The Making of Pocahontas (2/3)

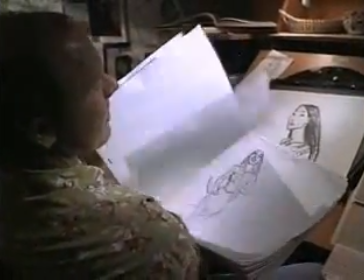And I find that that's not what it's about. It's not about moving drawings.
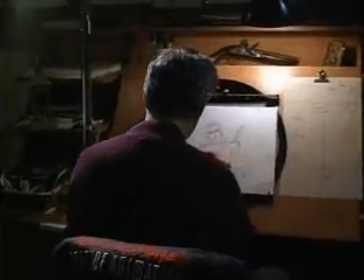It's about drawings that move people. Supervising animator John Pomeroy is a history buff who has done extensive reading about early America,
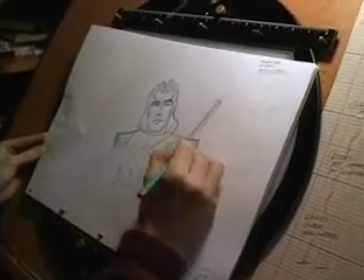including the actual autobiographical writings and journals of the real Captain John Smith. It's the amount of substance that the animator will craft into the character. Sometimes it's obvious and sometimes it's hidden.
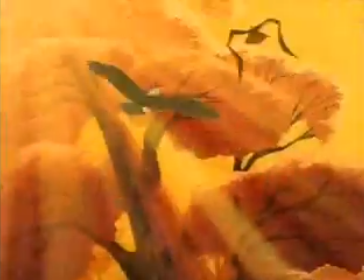But it radiates a certain spirit or life force that convinces the viewer that this
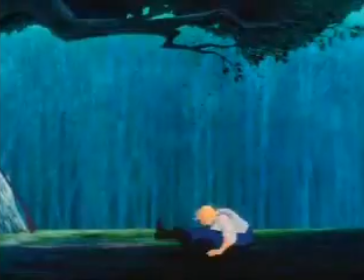two-dimensional artwork is alive, living, and breathing.
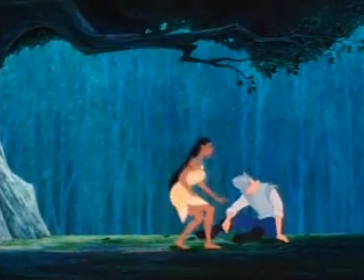Consequently, we get the audience to bite off on it, and we engage in that wonderful, willing suspension of disbelief.
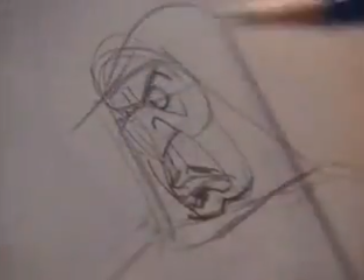The supervising animator for Governor Ratcliffe found a way to create personality from geometry. Well, largely he's greedy and corrupt, and he sort of represents an effete aristocracy.
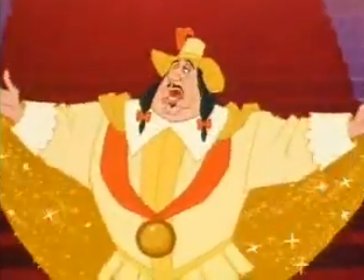So we translate those character traits into geometrical shapes, and that's basically how it arrives.
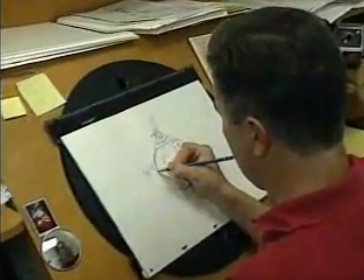In the earlier versions of Ratcliffe, he was much more pear-shaped.
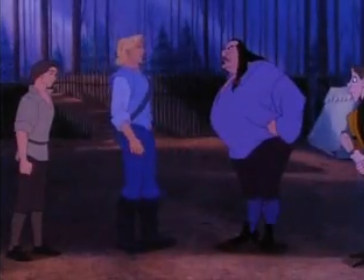As we realized he was turning into more of a nasty villain in development, we raised his center of gravity to his chest,
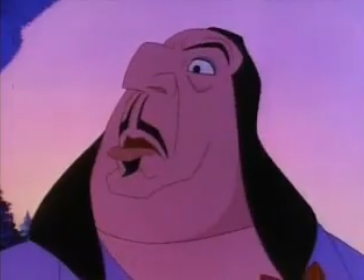so he seems more pompous and nasty and arrogant and physically menacing. We will eliminate these savages once and for all.